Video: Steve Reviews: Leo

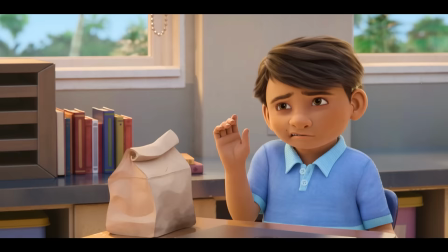(4:05)
The animation is done by Animal Logic, the same studio that animated the Lego movies, Peter Rabbit, and DC League of Superbets.
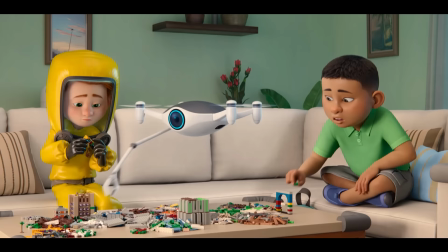(4:13)
It has a lot of that style where there are fast jerky movements happening on screen, whilst the character is also standing near still, and it makes for some great comedic moments.
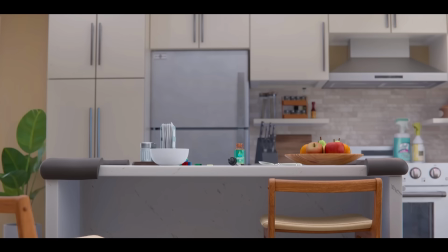(4:23)
A lot of this style is used on the drone character in the film, which is low-key the MVP.
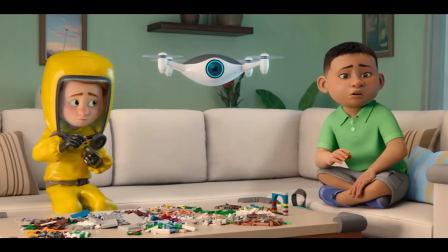(4:29)
The drone doesn't have any spoken dialogue and so all of its comedy comes from visual gags and they absolutely nail it.
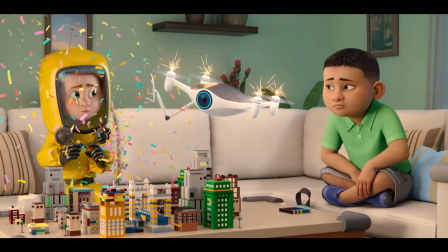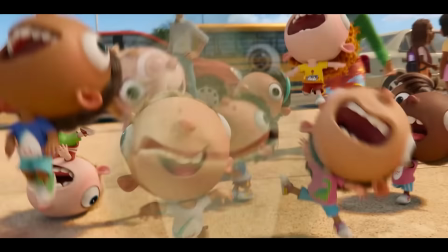(4:43)
There are also some creative shots used like when Leo is being taken home by one of the students we get a POV shot from Leo's perspective but
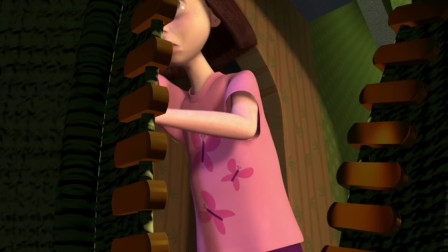(4:52)
rather than doing the typical looking through the POV shot cutting back to his reaction looking back again cutting back to the reaction they actually manage to
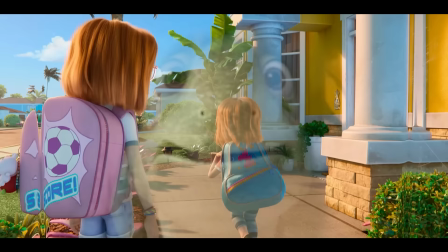(5:00)
blend both as we see Leo's reaction in the reflection of the glass. I quite like that.
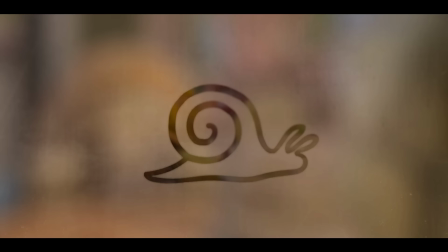(5:06)
There's also the occasional shift in animation style, mostly in the song numbers, where we get some 2D and paper cut animation.
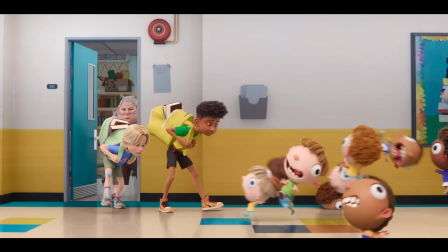(5:14)
Nothing breathtaking, but I still thought it was neat.
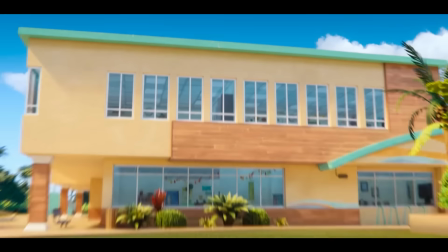(5:17)
I also love the uncanny designs for the kindergarten children, but just don't pause on any of their faces, or else it will give you nightmares.
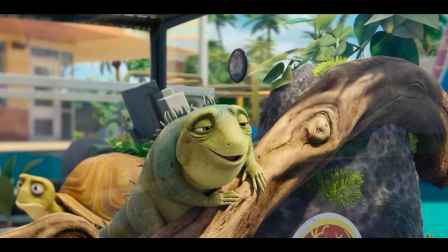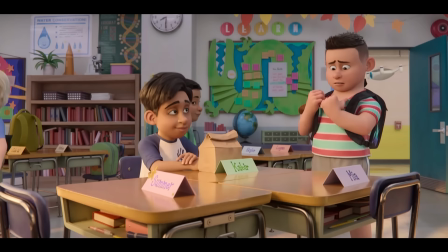(5:31)
The humour is also surprisingly on point, with a lot of it being quite dry and cynical,
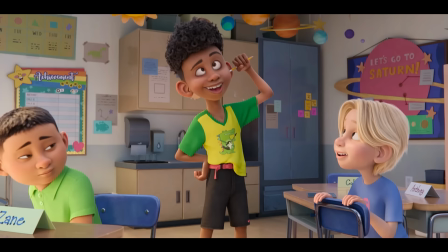(5:36)
such as when Leo and Squirtle are making commentary on the class students there's the class clown who secretly despises himself
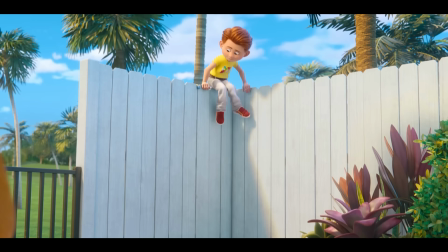(5:44)
there are quite a few visual gags such as with the kindergarten kids running into objects or just with any scene featuring the drone and some jokes are just really
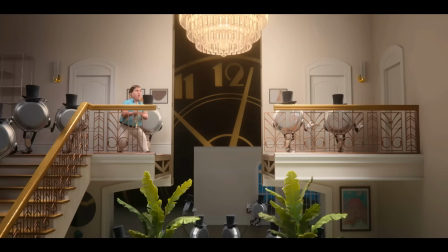(5:53)
obscure there's this song number about halfway through which features a bunch of talking
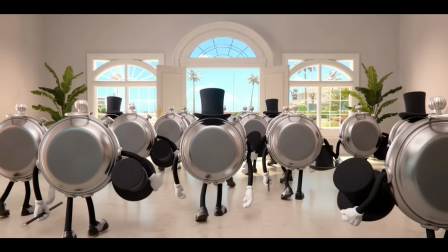(5:58)
watches and when the song ends they just casually leave but
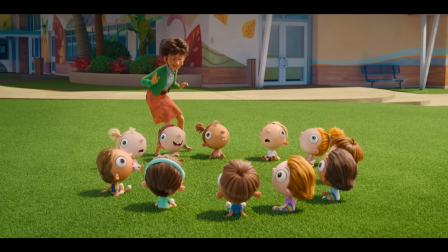(6:02)
because the dad didn't tip them for the song they randomly appear later on in the film stealing his wallet and the comedic timing overall
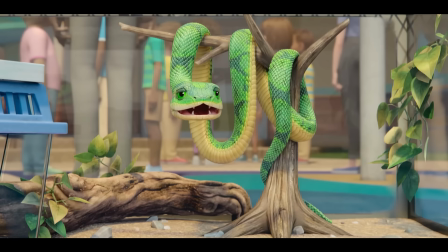(6:10)
is very well done with how most of these jokes are thrown at such a fast pace which even resulted in a poo joke getting a laugh out of me
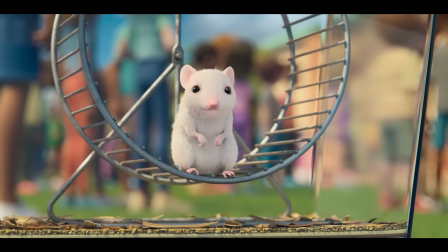(6:17)
how was your summer do anything fun sleep sleep eat
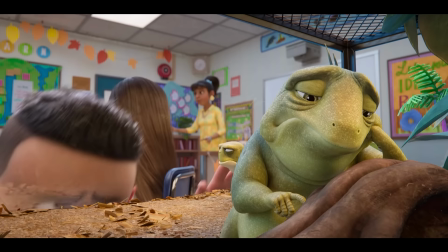(6:22)
lot of pooping terrific now it's not to say that every joke
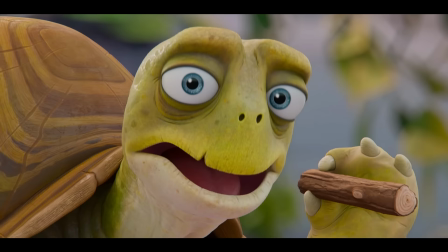(6:26)
lands there are a few gross out moments which really didn't need to be in there and
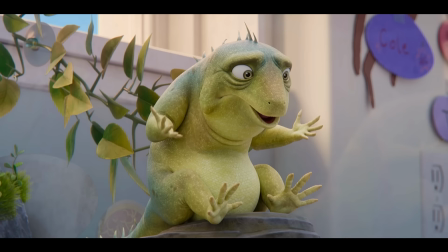(6:31)
even a dick joke that breaks the fourth wall what else can i count with I'll
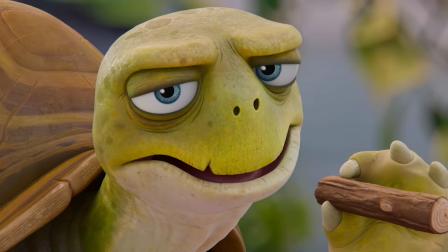(6:36) tell you but there's kids around. I was talking about his tail.
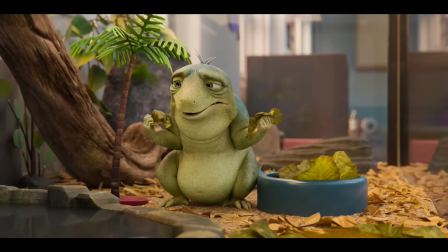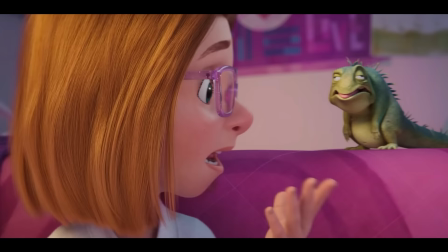(6:47)
But luckily, these are few and far between. I'd say overall, around 80% of the jokes worked for me.
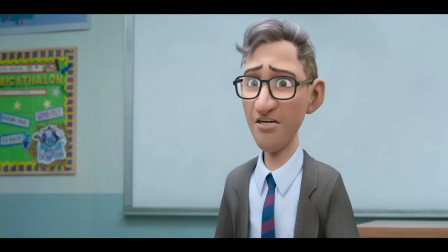(6:54) What do I have to do to get that horrible woman replaced? Dr. Wanger, please. She's sitting right here.
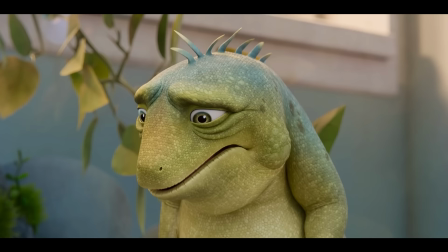(6:59)
As for the characters, they're actually pretty good too. Adam Sandler voices Leo.
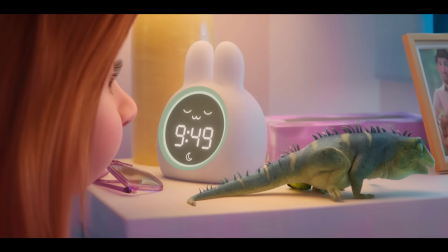(7:04)
Initially, I wasn't too on board with the goofy voice he provided for Leo. Kind of sounding like a discount Yoda in places.
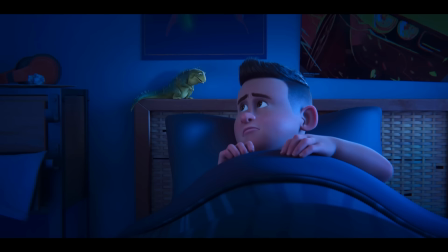(7:12) Great. Why can't they move us around a little so we can know more?
But as the film went on, it oddly grew on me.
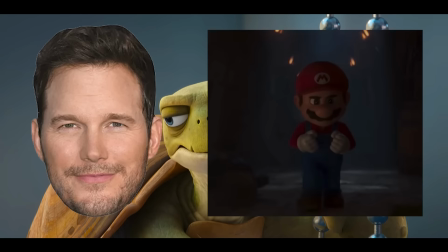(7:19)
Bill Burr voices the turtle. And yeah, he's doing the Chris Pratt style of voice acting where he is just sounding like himself.
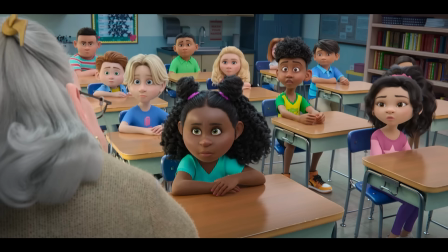(7:26)
But it works.
What's the turtle's name again? Squirtle.
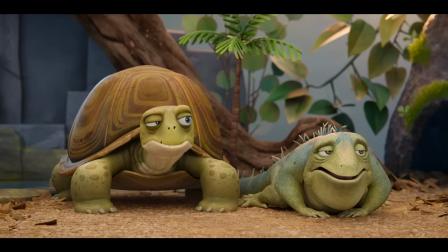(7:32) My name is Squirtle.
I do think the chemistry between Leo and Squirtle is good. despite the two presenting
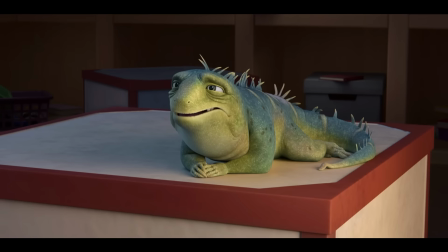(7:38)
themselves as very cynical at the start we do see differences between them leo
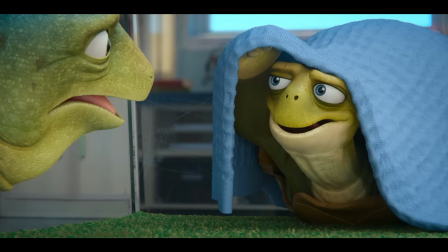(7:43)
actually has empathy towards the kids and generally wishes to help them whereas
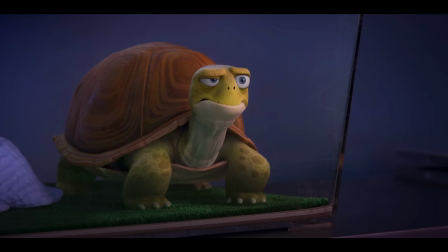(7:48)
initially squirtle only wants to do it for the recognition and so when
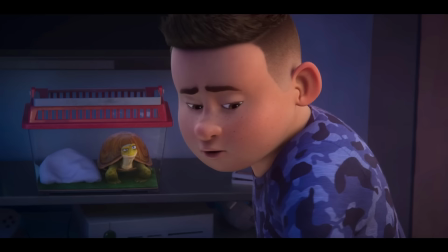(7:53)
squirtle tries to give advice to the class bully he doesn't actually care for the bully's needs and he's just trying to fish out any
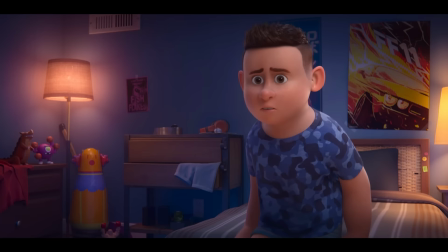(7:59)
generic problem as quickly as possible the bully says he doesn't feel as smart as everyone else and asks how babies are made.
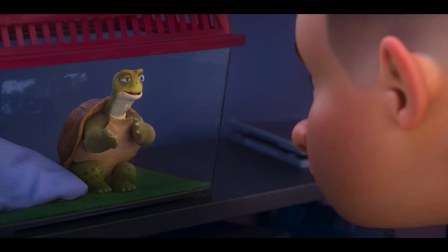(8:07)
Squirtle, ignoring the bigger picture of why the bully doesn't feel smart, simply ends up telling him and ends up giving bad advice.